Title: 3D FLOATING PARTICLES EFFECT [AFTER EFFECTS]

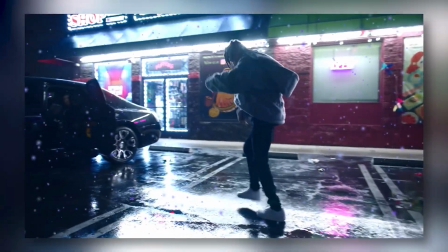[0:00]
What's up, YouTube? Today I'm going to be breaking down how to create this 3D tracked particle effect. It's honestly super easy to do, and you can do it completely stock in After Effects, no plugins necessary. If you guys have any suggestions for me, make sure you leave them down in the comment section below. This video is going to be sponsored by my editing packs. If you guys just want to level up your visuals or improve your workflow, make sure you guys check those out, link in the description. Sales on those packs is what allows me to keep going, so thank you everyone for supporting me and watching these videos. But yeah, enough of this intro, let's get straight into After Effects.
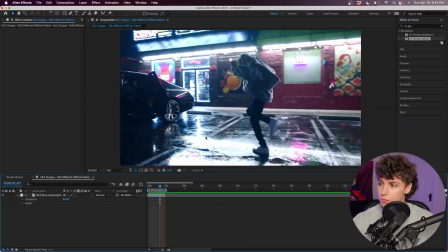[0:24]
Right here, I've just got a clip from one of Enoli Choppa's music videos, and we're going to go ahead and make floating particles all around them.
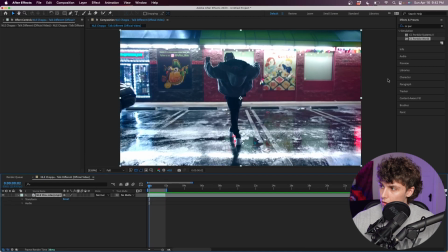[0:28]
So super easy. The first step, I'm just going to go ahead and click on my clip, then go to the right to the tracker tab, and we're going to go ahead and click track camera. Now it's just going to go ahead and analyze the 3D track. So now that the camera is solved, you can see by scrubbing through this, we have all of these track points everywhere.
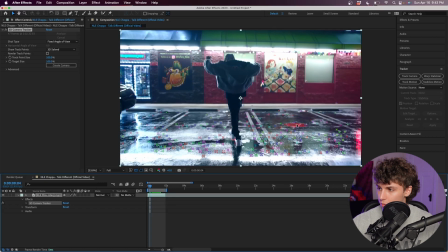[0:42]
And what we're going to do is just find a really good group of them and just click and drag. You'll get this little lasso tool. Once we have all of these selected, you'll see that the target is in line with the floor. We're going to go right click and create null and camera. Now we've got a 3D tracker camera as well as a track null. So the next step of this is just going to go ahead and make a solid.
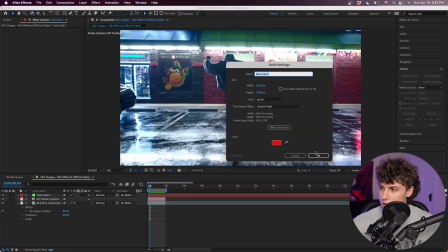[0:58]
So right click, go to new solid. We can go ahead and hit okay. Now we're going to go to our effects and presets. We're gonna grab CC particle world. Now this comes stock with After Effects, so all you guys should be able to do this.
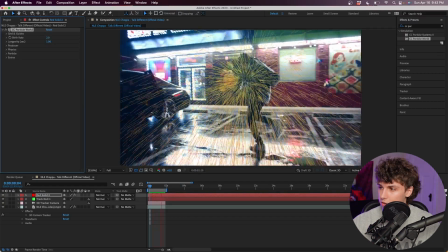[1:07]
We're gonna drag this on a red solid. Now you can see if I play that back, we've got this super cool particle explosion, but it's not doing exactly what we want right now.
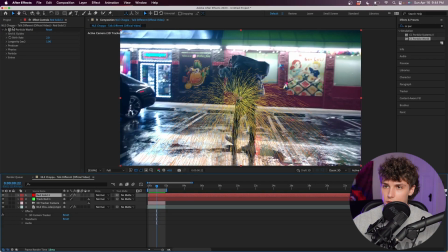[1:14]
What we're gonna go ahead and do is go into the effects on the CC particle world. I'm gonna go to grids and guidelines. Go ahead and hide the grid, the horizon, and the axis box. For the birth rate, I'm gonna set it to something like 10.
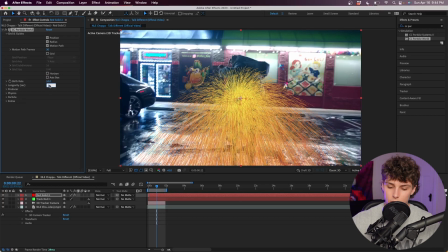[1:25]
I'm also gonna go ahead and set the longevity to 10 as well.
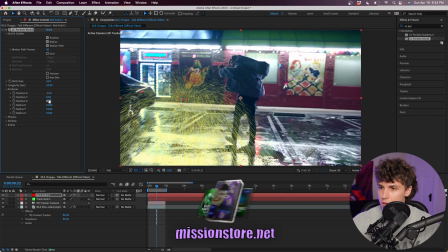[1:27]
We're going down into the producer, we can go ahead and move it X, Y, and Z. But I'm just going to go ahead and leave it in the middle. I'm going to go ahead and make the radius X,
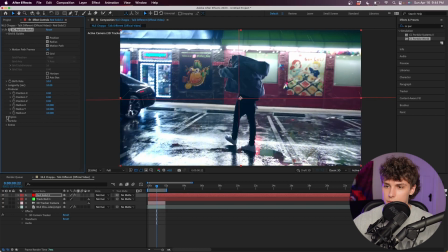[1:34]
Y, and Z super high and set them all to 10. Next, I'm going to go down to physics, and I'm going to go ahead and set the velocity to 0. I'm also going to go ahead and set the gravity to 0. Then going down into the particle effects, I'm going to go ahead and set the particle type to the faded sphere.
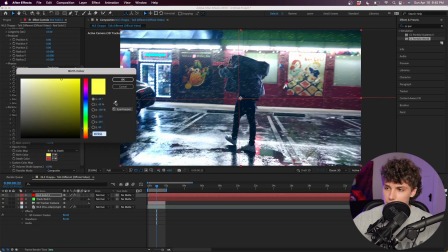[1:48]
And here, we can go ahead and change the colors. I'm going to go ahead and get the eyedropper tool and pick one of the colors from our scene.
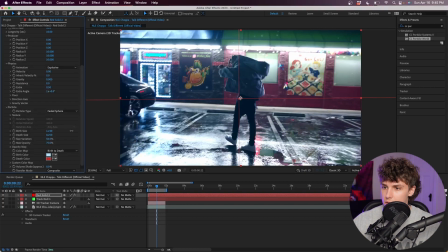[1:53]
Hit OK. We can go ahead and increase the birth size. I'm going to go ahead and set it to something like 1.2.
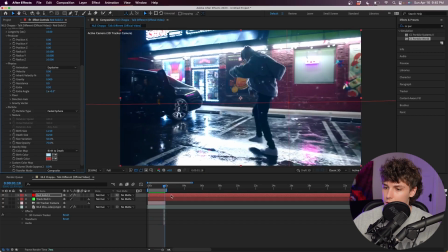[1:58]
Now playing that back, you can see that later in the clip, we have these particles start to spawn in. But since in the beginning, they're still birthing, I'm actually just going to go ahead and drag this to the left.
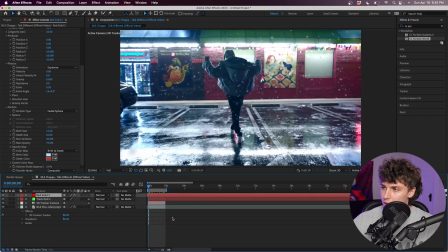[2:06]
So that way we get the particles fully in frame while we're playing it. Now you can see that we have all of these particles in frame and it looks super cool.
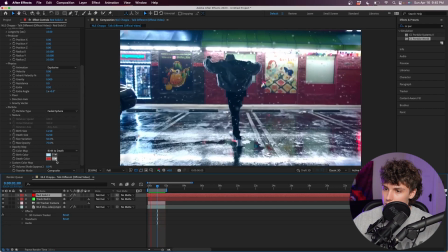[2:13]
As you can see, some of the particles are turning red and that's because the death color is that color. If we wanted to go ahead and change that, we might go ahead.
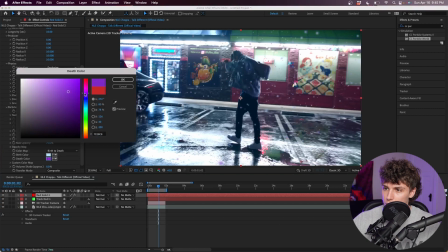[2:18]
I'm going to go ahead and set it to something like purple. So that way it really fits the scene. Hit okay.
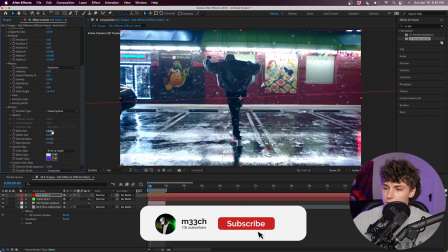[2:22]
We've got all these particles in our scene and it looks super cool. If you guys wanted, we could go ahead and make them bigger or smaller.
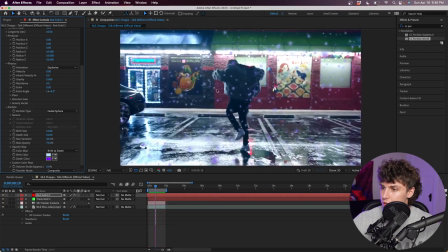[2:27]
So if we can make them a little bit bigger, and that looks pretty cool right there. And as you can see, they're completely 3D tracked the scene and it looks super sick. Last part of this is going to be masking out our subjects.
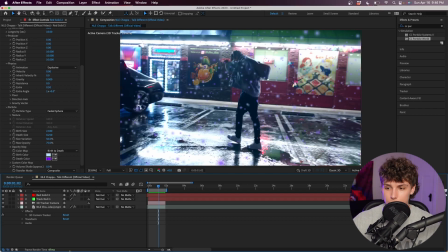[2:36]
That way he's actually in front of the particles and it looks like he's walking through them. We could go ahead and rotoscope him, but I'm gonna go ahead and do it the lazy way. I'm just gonna go ahead and duplicate my clip and drag this on top of all of our layers. Next, I'm just gonna grab the rectangle tool and make a quick and easy mask of our subject.
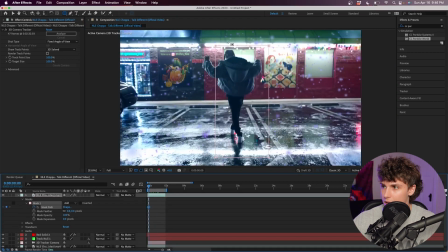[2:50]
Going to the beginning, I'm just going to go ahead and keyframe the mask path and roughly adjust it to where he is. While I'm doing this, I'm also going to go ahead and increase the mask feather a bit to something like maybe 80.
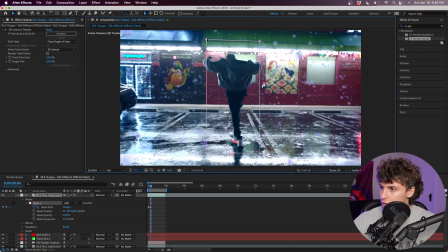[3:00]
And I'm just going to go ahead through this and just follow Enoli Choppa with this mask.
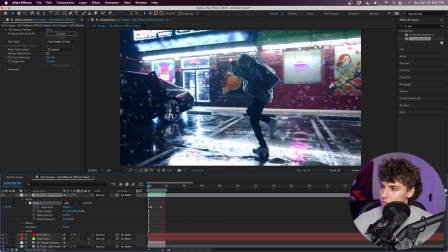[3:05]
As you can see, just by adding that little mask, it adds a ton of realism to this effect. And it looks like Enoli Choppa is actually walking through these particles.
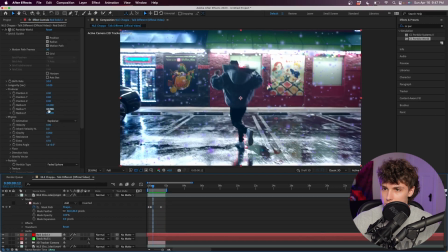[3:11]
If you guys wanted to add some extra sauce, we could go ahead and animate the particles. So going back into our red solid and our particle effects, I'm going to go ahead and set the gravity to something like -0.5.
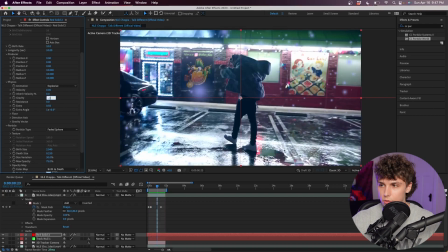[3:20]
Just going to make the particles flow up, might make it a little bit less than -0.2. We have these particles slowly floating up, and I think that looks pretty cool. We could also do it in the reverse. So we can go ahead and set the gravity to something like 0.2, and now it kind of gives you that snowfall effect and it looks pretty cool.
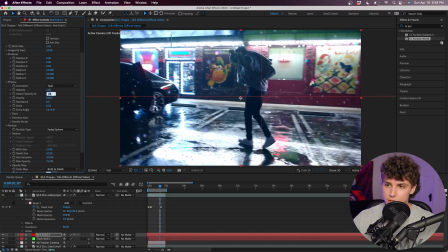[3:32]
Setting the gravity back to 0, we could also play around with the animation. So we could go ahead and change the animation to anything we want. I'm gonna go ahead and set it to vortex. We can go ahead and increase the velocity to something like 5. Now you can see our particles are doing this crazy animation.
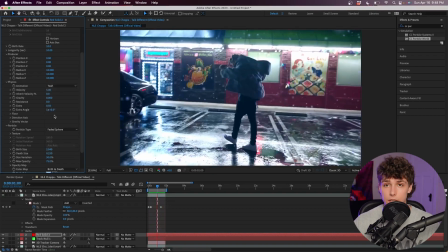[3:44]
Change it to something like twirl, and that's just gonna give us a completely different look. You guys could definitely go ahead and play around with these particle animations to get a super unique look. But yeah, I just wanted to hop on here and share this quick effect with you guys. One of the 5 essential music video transitions you need in 2023, click right here. YouTube wants you to check out this video down here. Follow me on Instagram, join the Discord. I'll see you guys in the next one. Later.